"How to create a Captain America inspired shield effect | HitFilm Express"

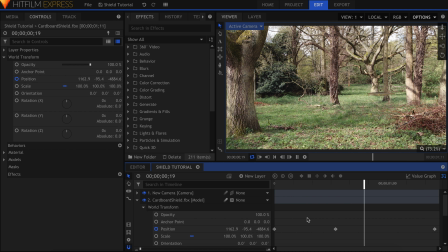(4:08)
The shield doesn't appear to be ricocheting off the tree. It's sort of curving like a boomerang. This middle keyframe is what's causing the problem. Right-click it, and under Spatial Interpolation, select Linear. To demonstrate what's happening here, I'll change my camera view to top.
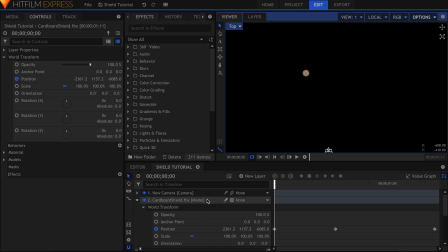(4:26)
Use the controls in the top right corner to move the view until you see the shield. If necessary, turn off the floor plane and turn on the motion path.
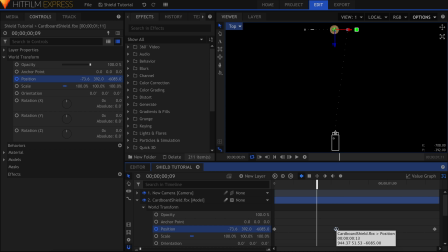(4:39)
Here is what the path looks like, with the middle keyframe set to linear. Here's what it looks like set to auto bezier, which is what it was before. HitFilm is trying to smooth the motion, and make it less sharp. This is usually good for most animations,
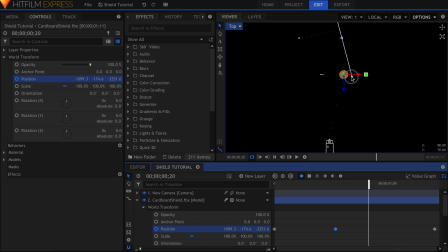(4:54)
but in this case we want the shield to bounce off the tree. You don't have to set the interpolation to linear to get this motion. You'll notice that the middle keyframe has handles here. I can click and drag these individually to adjust the curve into something more direct.
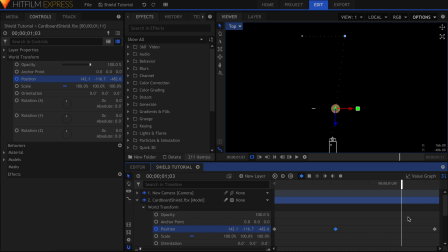(5:10)
In the end, it's whatever best fits your scene and results in the animation you like.
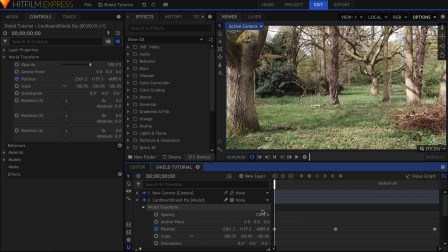(5:16)
Now that we've got the position down, let's add in the correct rotation. First, we'll make it spin throughout the shot. In the controls panel, activate keyframes for the Y rotation value. Skip to the end of the timeline and set it to about 5 times over. If you want it to spin slower, choose a smaller number.
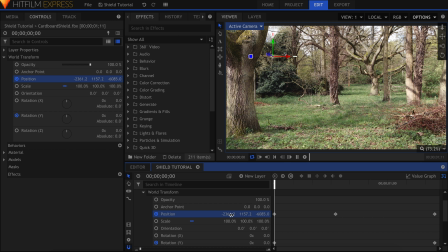(5:37)
Let's move on to the X rotation, which turns the shield away or towards the camera. At the beginning, I'll have it start in this rotation. Turn on keyframes again and move forward in time.
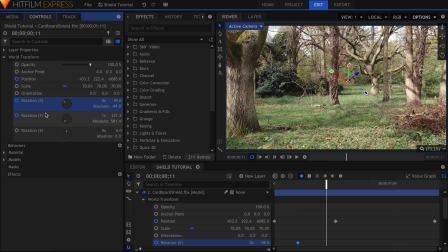(5:53)
After the shield bounces off the tree, I'll adjust the X rotation to have it pointing more directly at the camera. To make the shield appear more unsteady, introduce some Z rotation into the properties.
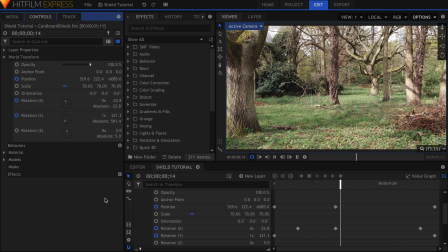(6:09)
You don't have to keyframe this value, just change the number to anything but 0. You can see that this makes the model appear to shake as it rotates. And finally, I'll adjust the Z orientation, so that the shield isn't perfectly parallel to the ground.
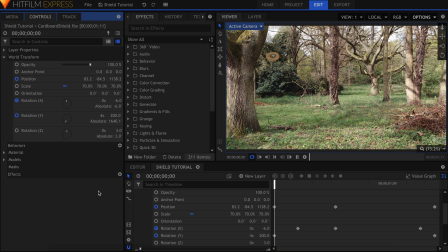(6:27)
This also helps match the angle of the bounce. Now that we've got the animation down, we can start compositing. First, I'll mask out the areas where the shield would be going behind the trees. Select the model layer, grab the freehand mask tool, and draw a shape around the left bushes here.
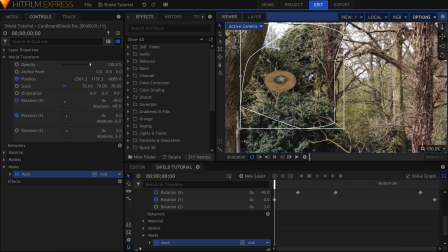(6:50)
Make sure the mask contains the shield inside of it, and close the shape. Click the Invert Mask button. In the Shape dropdown, feather the mask as needed.
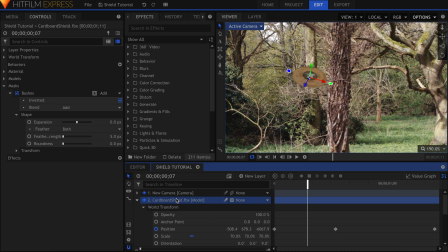(7:03)
The shield would also go behind these trees here, so draw another shape around those.
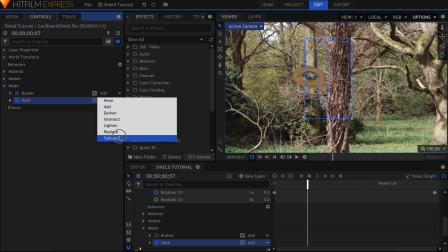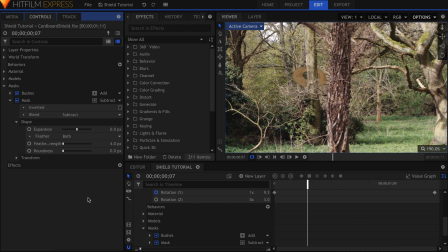(7:20)
Depending on where your mask is positioned, you might have the slight problem of it affecting the shield later in the shot.
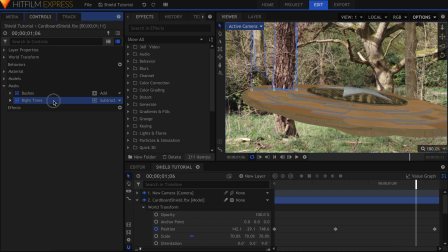(7:26)
Let's back up in time to where nothing is affected, and go into the mask's transform properties. Activate keyframes for the opacity, skip one frame forward, and set it to 0.
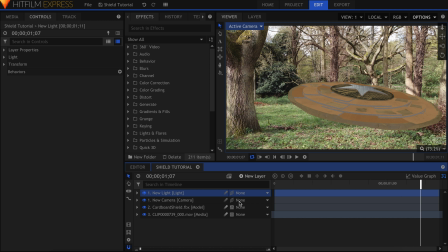(7:44)
Let's create a new light. In the transform properties, I'll raise the Y position and move it off to the left, where the sun is in this scene.
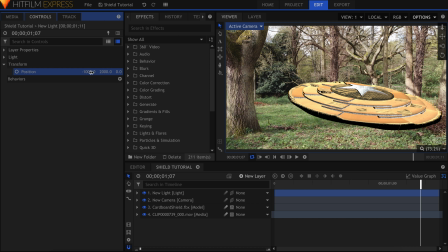(7:56)
Lower the intensity if needed to avoid the shield appearing too bright. I'll add another light and change the type to ambient. This fills in the dark spots of the shield to ensure that nothing falls into complete black.